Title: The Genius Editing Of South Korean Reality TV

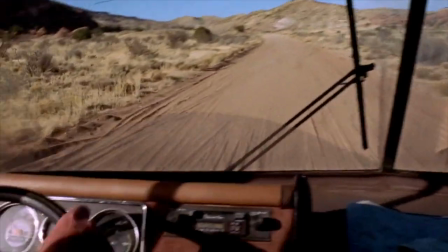2s
When I think about the most thrilling television experiences I've ever had, I think about Breaking Bad,
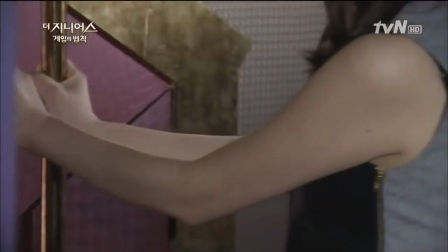9s
I think of Avatar The Last Airbender, and I think of a South Korean reality TV game show.
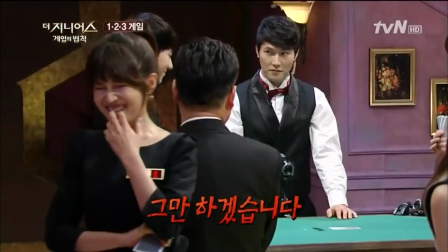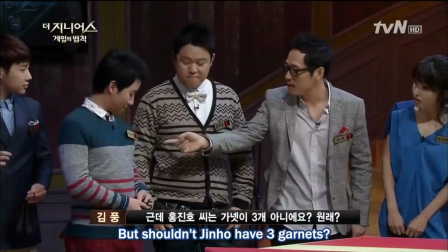23s
This is all from a show called The Genius.
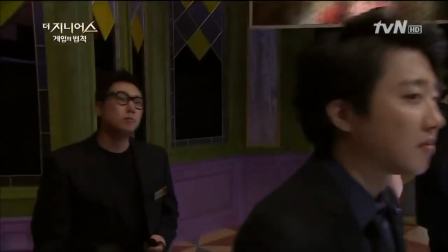27s
You probably haven't heard about it, which is why I'm only going to spoil one episode of the show, the second episode of the first season.
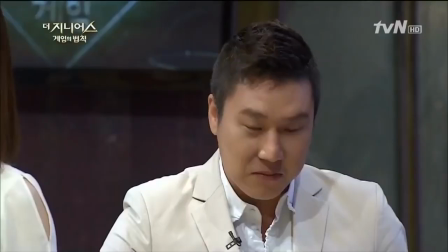35s
And don't worry, in my opinion, it is the least amazing of the bunch, while still exemplifying how the story of the genius is told.
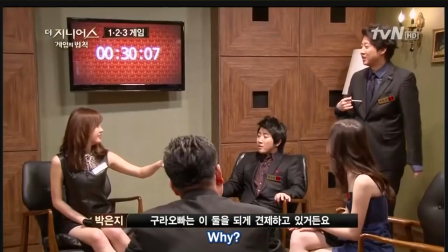43s
The show is virtually unknown outside of South Korea,
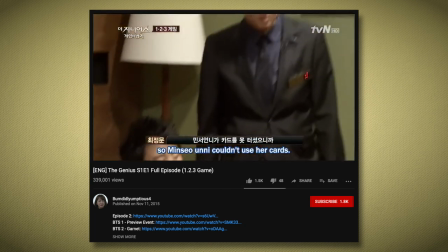46s
and actually the only reason English speakers even know about it is because someone with the username bumdiddlyumptious, a word I never thought I'd say on this channel,
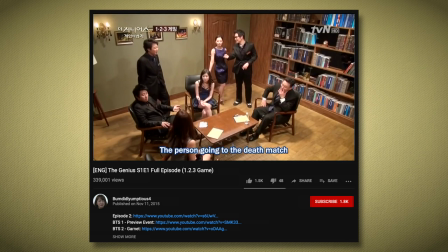55s
painstakingly subtitled all four seasons in English.
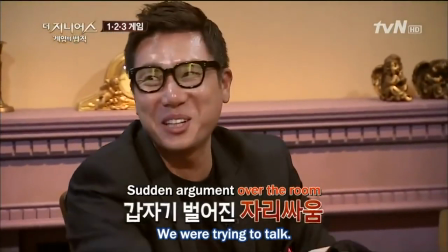59s
To whoever they are, I am eternally grateful, since the show is phenomenal, and was an absolute phenomenon in South Korea. Naver being the Google of South Korea since it handles 75% of its web searches.
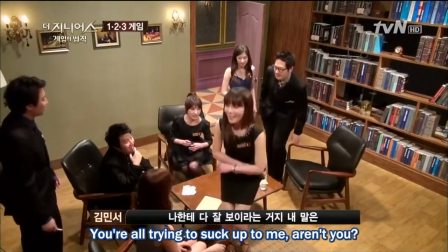89s
But hang on a minute, this channel is about writing, so why am I talking about an unscripted show?
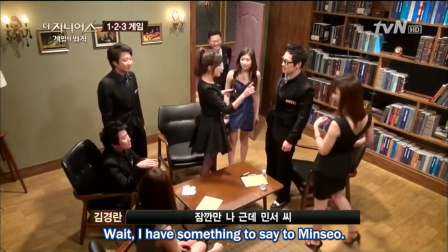94s
Well, to the extent that an unscripted story can demonstrate good storytelling,
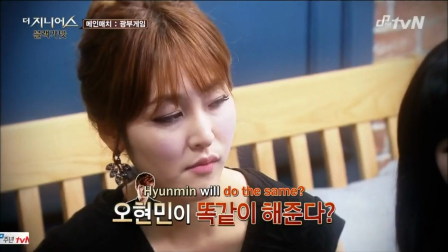99s
the genius is remarkably well told, which is to say that it is remarkably well edited.
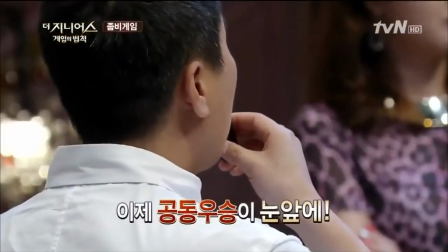107s
Stylistically, the show uses a bunch of conventions that are common in South Korea, but which would be new to someone accustomed to American TV.
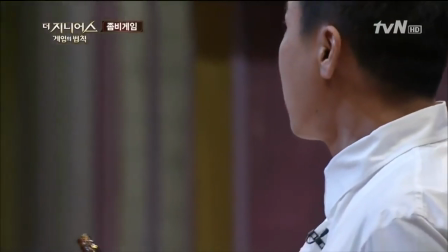116s
Things like exclamation points popping up on screen. Your mileage with all of that will vary.
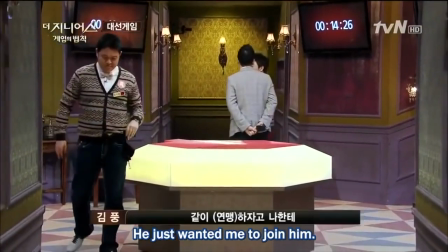121s
I think it's pretty charming, but what I really want to talk about are the structural edits, how the editors present information and in what order.
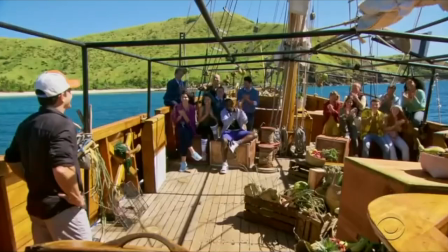129s
Okay, so here's the premise for the show. Like Survivor or Big Brother, the show follows a group of people playing a game,
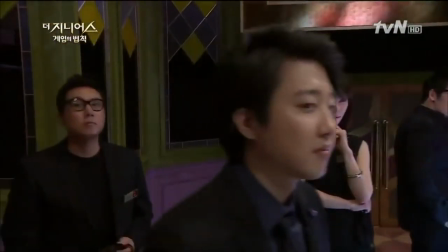136s
and each week a contestant is eliminated until the final contestant wins the prize.
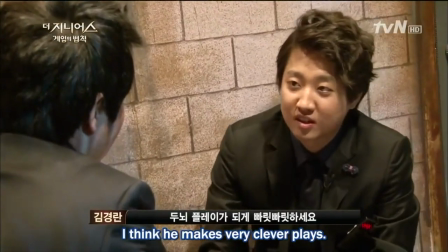141s
But instead of voting people out, people are eliminated by playing what essentially amount to deviously complex board games.
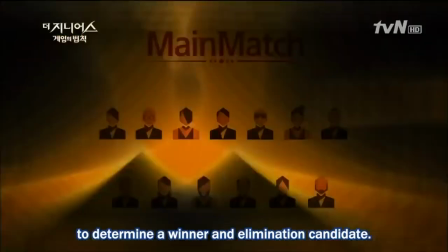148s
First, everyone plays in the main match. Whoever wins gets immunity for themselves and a friend.
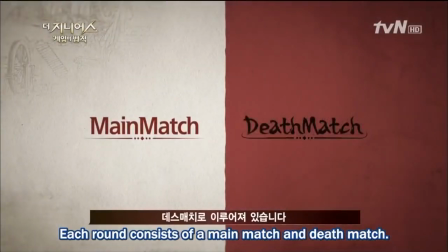154s
Whoever loses goes to the deathmatch, but they also get to pick their opponent from the people who are not immune.
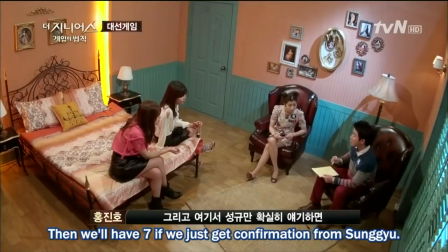160s
It creates a lot of unique strategy, but that's not why we're here.
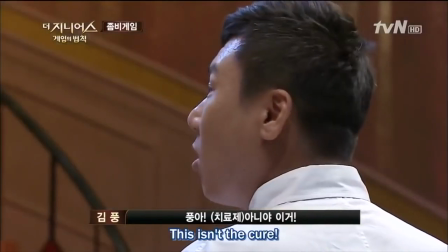164s
We're here to see how the story of people betraying and backstabbing each other is portrayed.
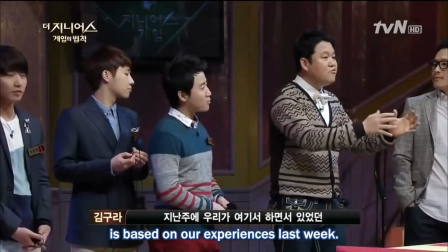169s
The key word there is people, since this is how every episode of The Genius starts.
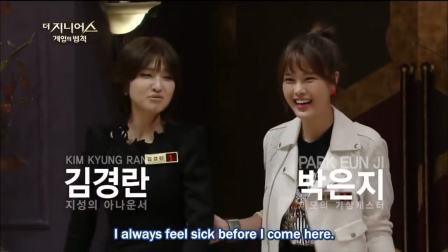180s
The contestants will filter into the main set and share some friendly banter.
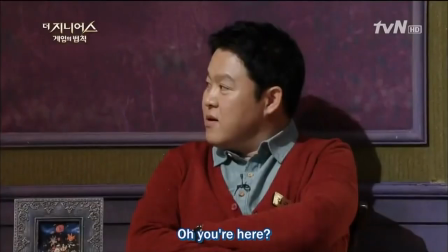184s
Usually the people who come in first will plot to work together secretly that day, adding a layer of tension to the story.
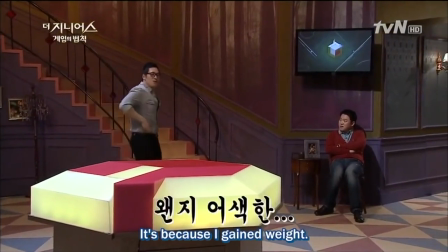190s
Opening on banter that is often completely unrelated to the game is a pretty bold choice for how to use airtime.
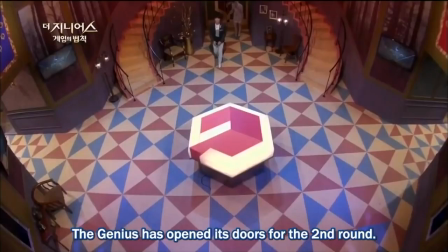196s
But the show wants us to know the contestants on a personal level, instead of just knowing what their place in the game is.
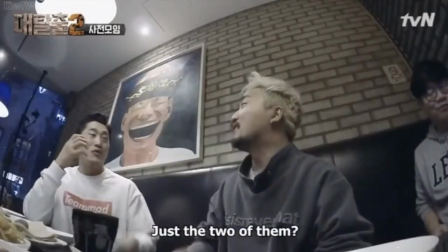202s
The producer of the show also made a show called Great Escape, which is about a group of guys trying to solve an absurdly elaborate escape room.
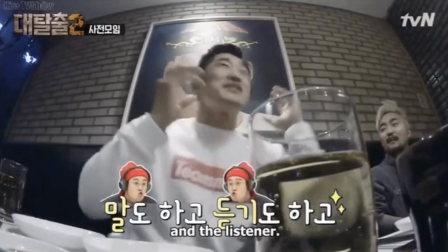210s
But it opens with them going to dinner first and getting to know each other, and it takes 20 minutes before the escape room stuff actually starts.
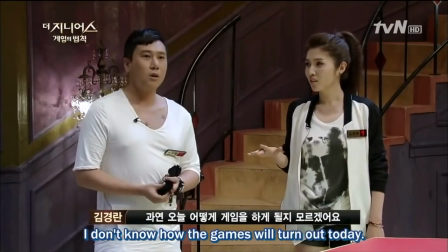216s
In both cases, it's clear that the producers really want the characters themselves to hook you in, not just the situations.
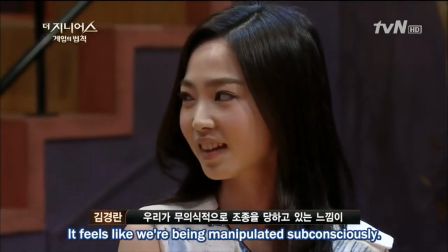222s
During the opening, someone will eventually talk about how crazy whatever happened in the last episode was,
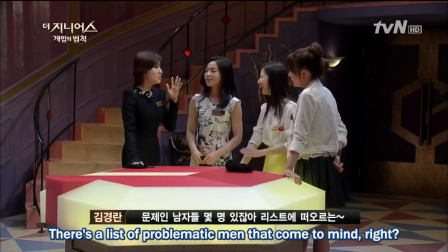228s
and then the editors use that opportunity to splice in a short recap of that episode.
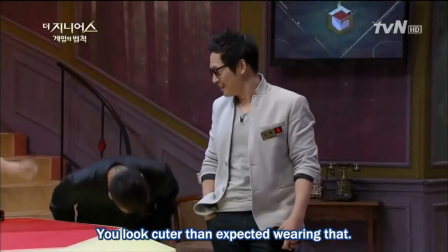247s
This is great because the recaps are woven organically into the narrative, so that you're always paying attention to them.
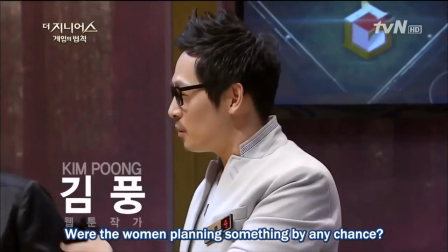254s
Most reality TV shows open with a big, previously on section.
Previously on Big Brother Kana.
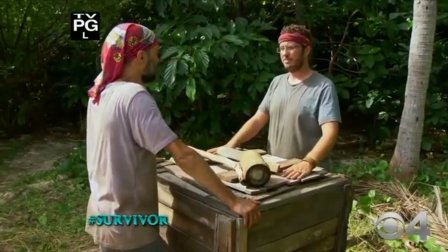261s Previously on Survivor.
And for the viewer that remembers what happened in the previous episode, these sections are dead air.
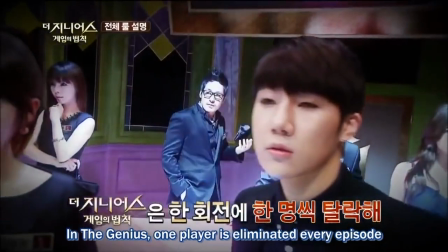269s
You start to lose interest in them. The Genius does also have an introductory segment that recaps the rules and who has been eliminated thus far,
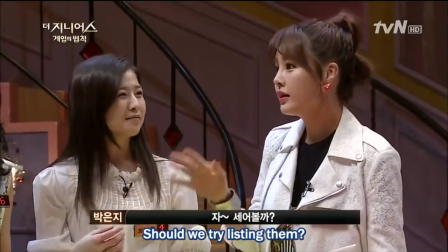277s
but they save the recaps of the actual story for the casual opening. and they also break them up into a few smaller chunks so that they don't lose your attention.
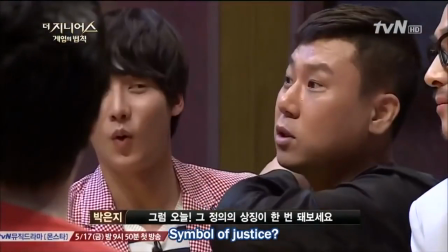285s
Eventually a contestant will say something funny or tensions will rise in the group, and the editors will use this to build the intensity up before cutting into the opening credits.
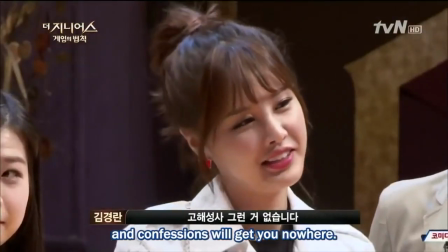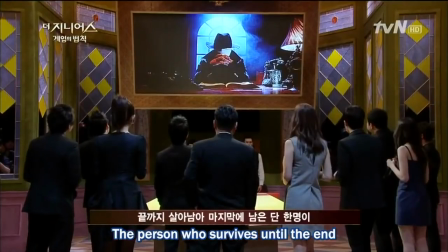302s
It's such a fun way to kick off each episode. After the opening, things cool off a bit and the host explains the rules of the game, and...
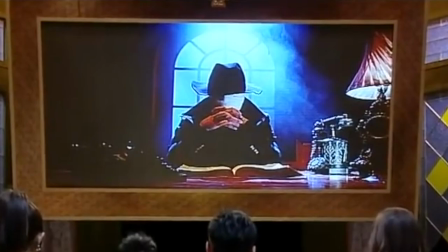310s
And... Yeah, the host is a guy wearing bandages on his face. This is the weirdest show I've ever recommended on this channel.
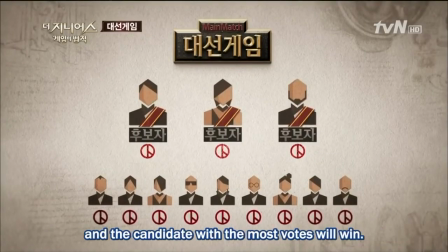317s
There are a lot of rules in the main matches, but thankfully they're all explained with really helpful animations.
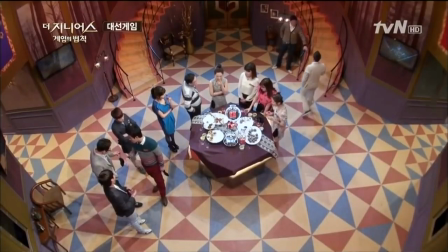322s
At this point the episode proper starts and it mostly consists of people forming alliances
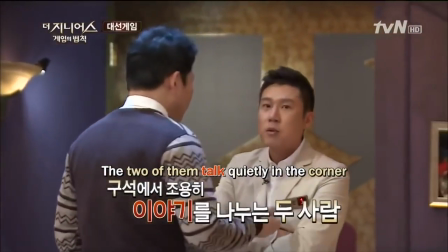326s
and discussing the rules of the game to try and figure out if they can get a guaranteed win.
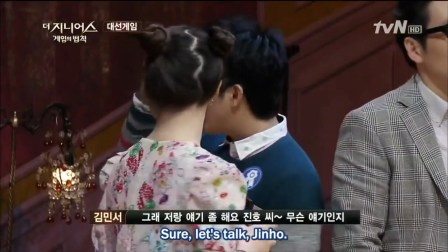332s
You might have noticed that all of the shots so far are group shots.
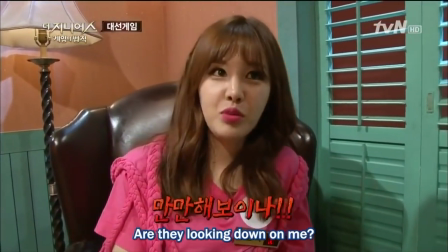335s
We haven't seen a straight-to-the-camera interview yet, which is typically a hallmark of reality TV editing.
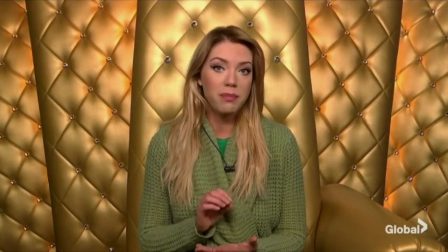341s The clock is ticking down to eviction and I have to figure out the best way to use this information to hopefully save my life in this game.
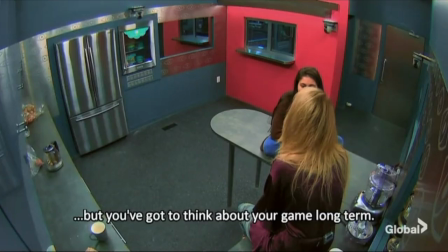348s
These confessional type interviews are a bit of an editing crutch.
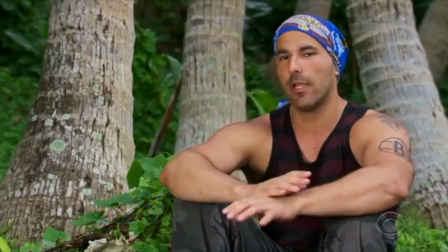352s
They're very useful when trying to get across a piece of information about the story, but they're also unnatural.
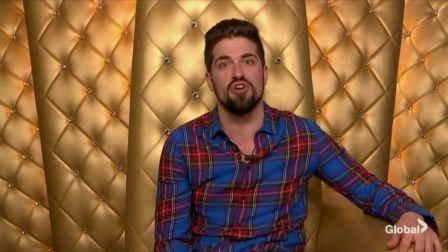358s
They're happening after the fact and are often very rehearsed.
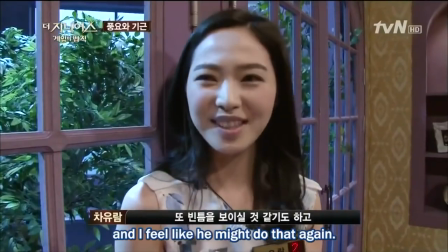361s
On The Genius, is there are very few interviews with the cast and when they happen they take place on the set with the rest of the contestants
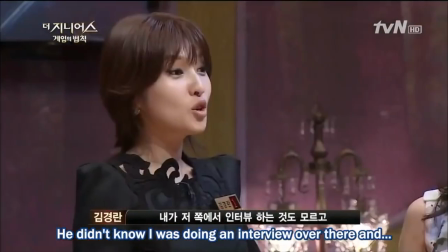368s
nearby which sometimes produces some interesting situations but
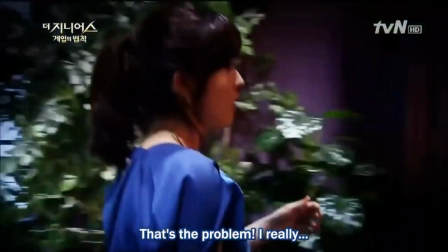376s
doing it
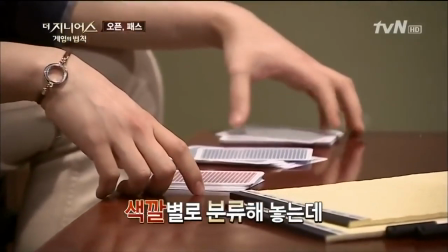385s
this way means we're always staying in the heat of the game it feels like we're watching a show not just a reality show.
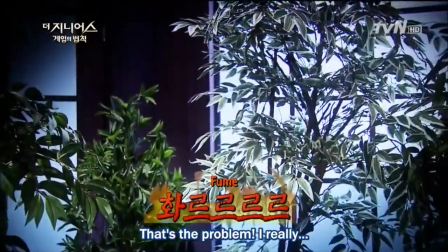391s
Oh, and this clip might give you the wrong impression. There are barely any arguments on this show.
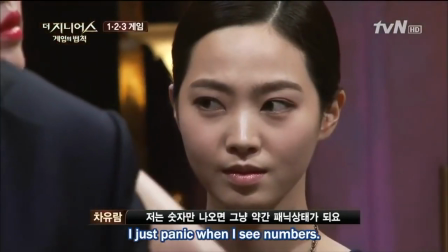396s
At some point, the story will reach a peak. A character will be freaking out about losing the game, or they'll be way overconfident about their position,
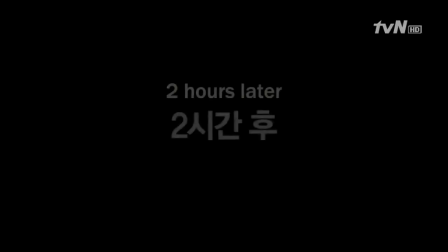404s
which is when the editors will cut to an ominous flash forward.
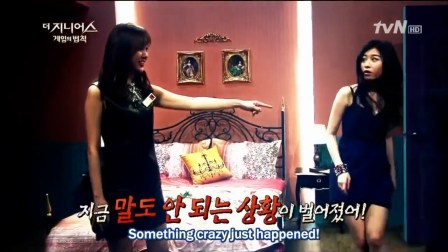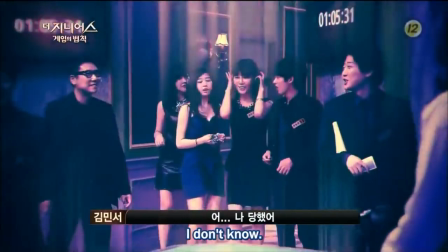415s
I love these bits for a few reasons.
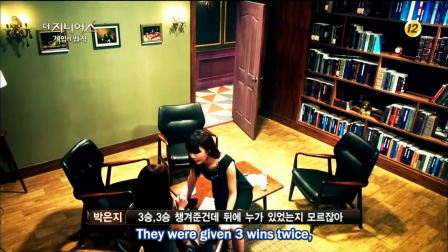418s
First, they provide an opportunity to break up the tone of the show, which is usually very upbeat, with something that feels really sinister.
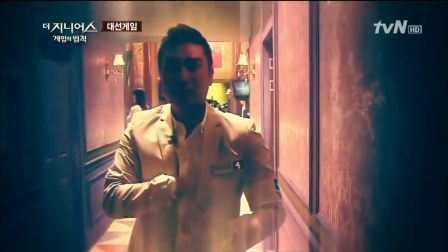425s
They're also great because they're more than just teasers to lure viewers back in before cutting to a commercial.
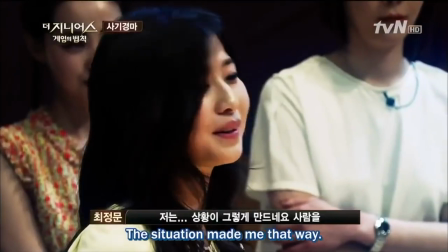430s
The flash-forwards here are all motivated by the story, and often times they're pretty funny since they undercut whatever was just happening in the main story.
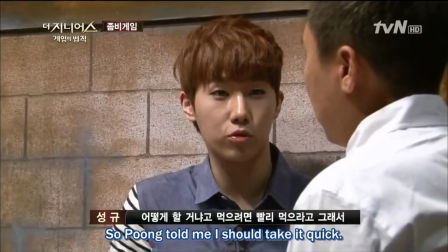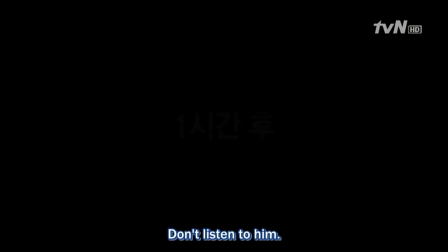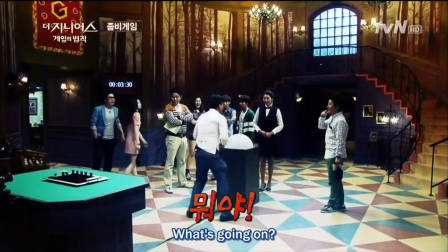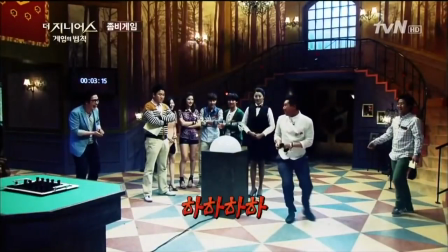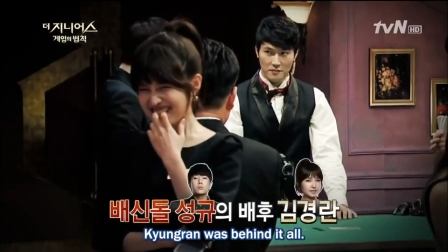460s
So with both flash-forwards and flash-backs, the genius is very loose with how it depicts time.
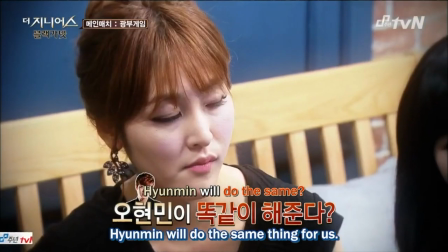466s
And the best example of that is always the highlight of the episode, The Rewind.
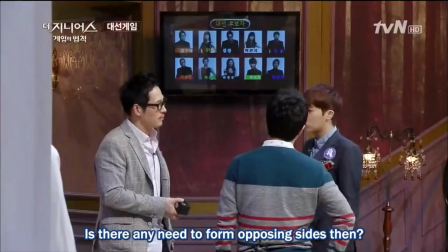474s
The Genius is a great example of how to tell a story with multiple protagonists.
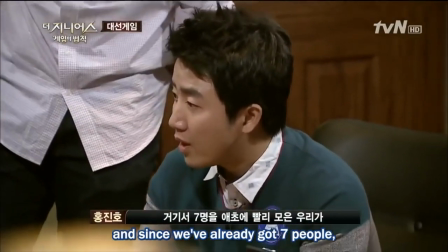480s
Instead of showing us everything all the time, the show will closely follow one character or a group of characters that are working together for the duration of an episode.
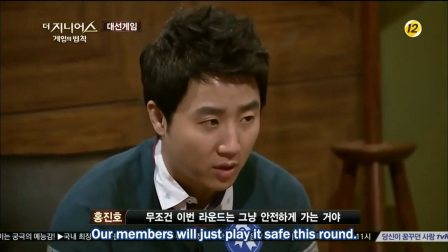488s
We'll still see what other characters are up to, but for the most part we're seeing the game through our protagonists eyes.
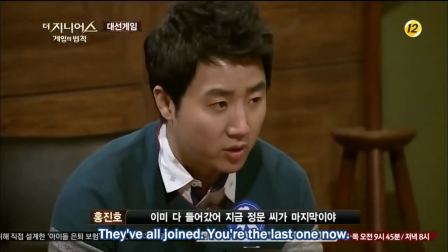494s
We're understanding the strategy at their level.